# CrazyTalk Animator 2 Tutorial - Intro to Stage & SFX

And I simply drop this down. So then the final project will look something like this.
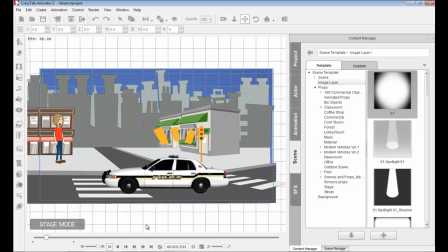[16:43]
Car's coming in, he sees the car, he starts panicking, and you see that image layer. And of course, I can drop in special effects to my project if I wish, and it would look something like this.
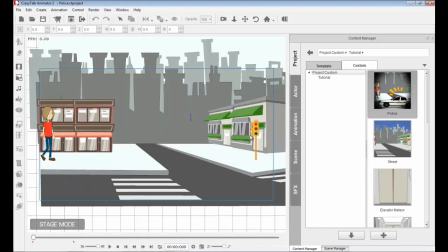[16:57]
If I would like to drop in a special sound effect, I can simply drag in a sound.
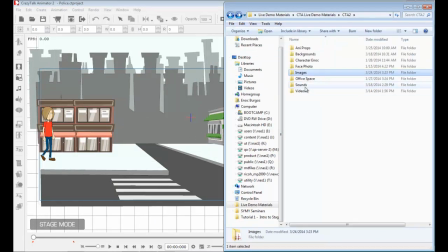[17:03]
For example, I have a sound file here. This is an MP3 file of an ambulance.
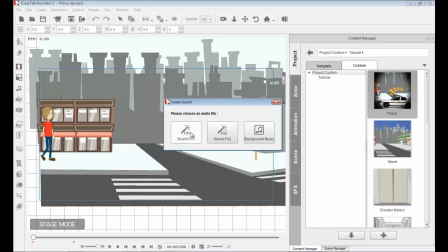[17:09]
I can drop this inside and bring this a sound effects 1.
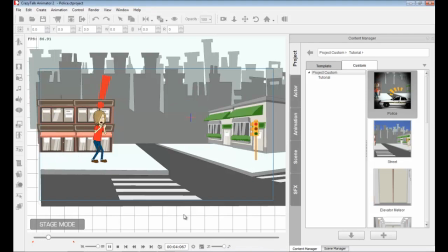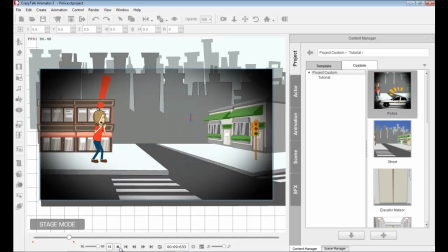[17:23]
Okay, and there you go.
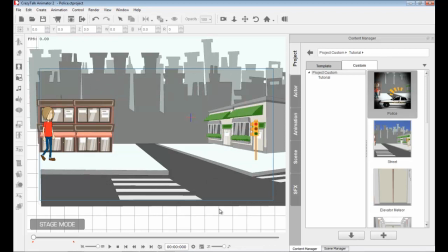[17:25]
And that's how easy it is to bring in your own vector, your own props, your JPEG files, your BMP files, your vector files, like I mentioned. If you have SWF files, you can also bring these in.
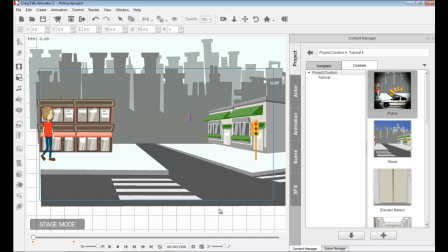[17:42]
So if you have animated SWF files, you can drop them in, and that'll work.
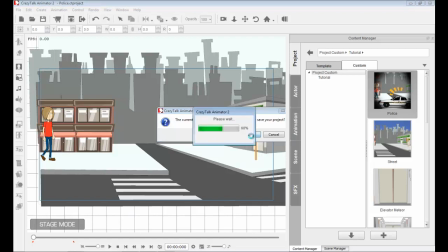[17:47]
Now, besides this, we can also work with video files. So I'm going to go to scene here.
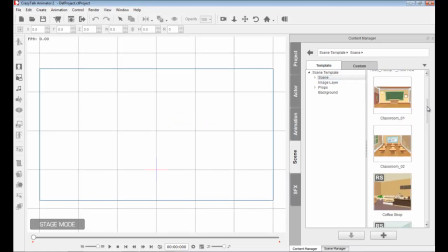[17:53]
And I have a scene of a dashboard of a car.
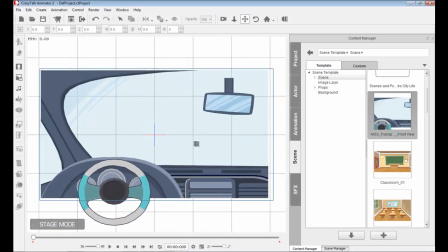[17:57]
And the same way that we fitted this onto that rectangle, we fitted our background onto the rectangle, that blue rectangle, which is a safe area. I'll do this again. And this is what I want to show you.
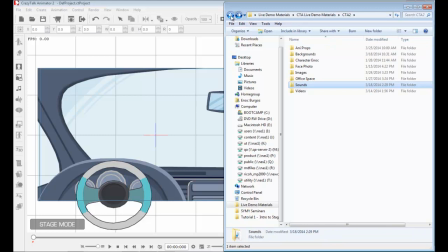[18:10]
So besides bringing in image files, and besides bringing in SWF vector files, I can also bring video files.
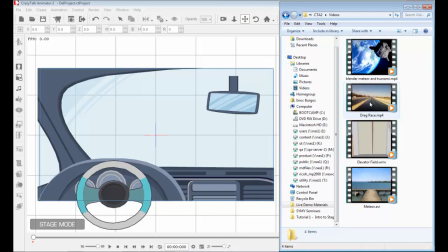[18:18]
And I simply have to drag and drop. Now, these video files can be MP4, they can be AVI. I believe they also work with Windows Media Files, NWV.
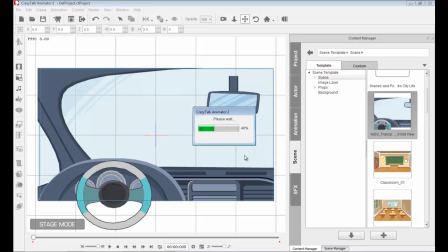[18:28]
So you drag and drop, bring this as a background, and now I have a background filling that project.
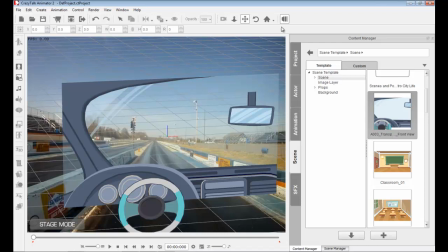[18:36]
And if I go out, you can see the layers of my props, okay? And you see an opacity in this prop here.
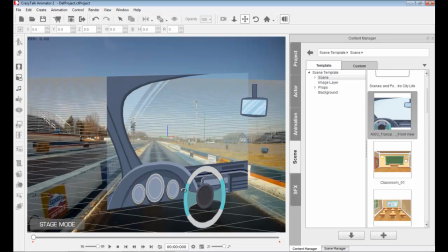[18:43]
So these are vector files, okay? These were created outside, and obviously you can scale them and you will have no distortion.
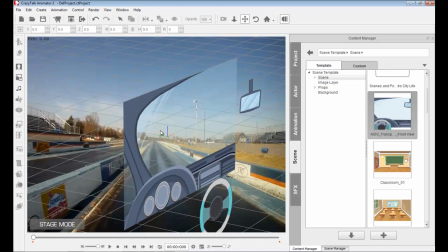[18:50]
And this particular prop here has an opacity in the windshield. That way you can see through it.
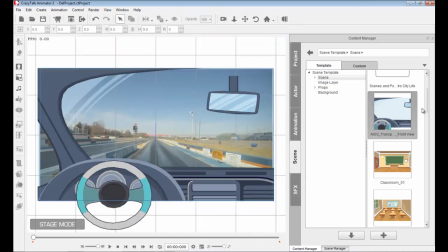[18:56]
You can do the same with PNG. So, for example, the police car that I had in the previous project, that was a PNG file.
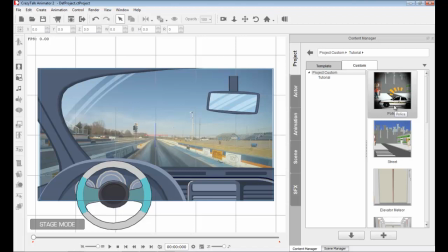[19:04]
The police car, remember? That way I can have an opacity and I can have that cutout effect. So with this video here, if I play this back, see the video playing. Okay. And then if I would like, I could actually
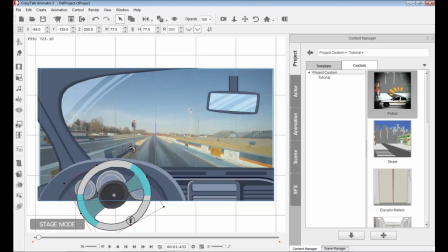[19:22]
rotate the steering wheel a bit to give it the effect that someone is steering that car. And I can set keyframes inside, just a little jerking motion back and forth.
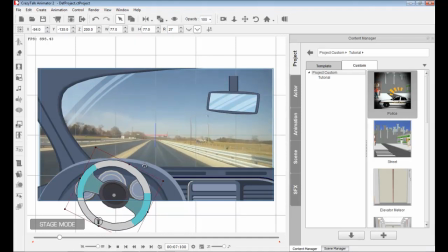[19:37]
And I'm setting keyframes for that steering wheel. So it gives the illusion that somebody is driving that car. Okay?
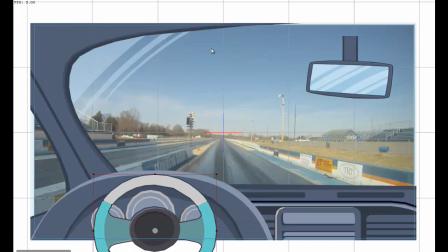[19:45]
So now, if I press F11 and I go into full screen, give me a second. Okay, I'm in full screen here, and I press spacebar, I can see my project in full screen.
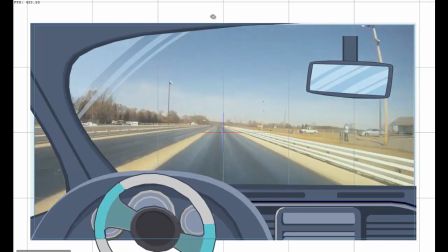[20:01]
That looks very, very cool. That looks
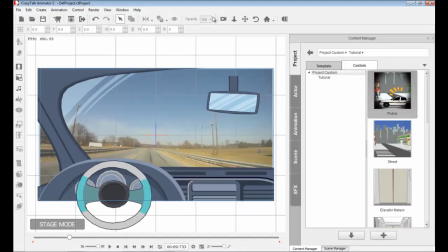[20:06]
So you start seeing all these cool features in CrazyTalk, and you can start getting ideas on what you can do. Okay? So that's it for this tutorial. We hope you can use some of these tips and tricks, and we hope to see them in your future projects. Thank you.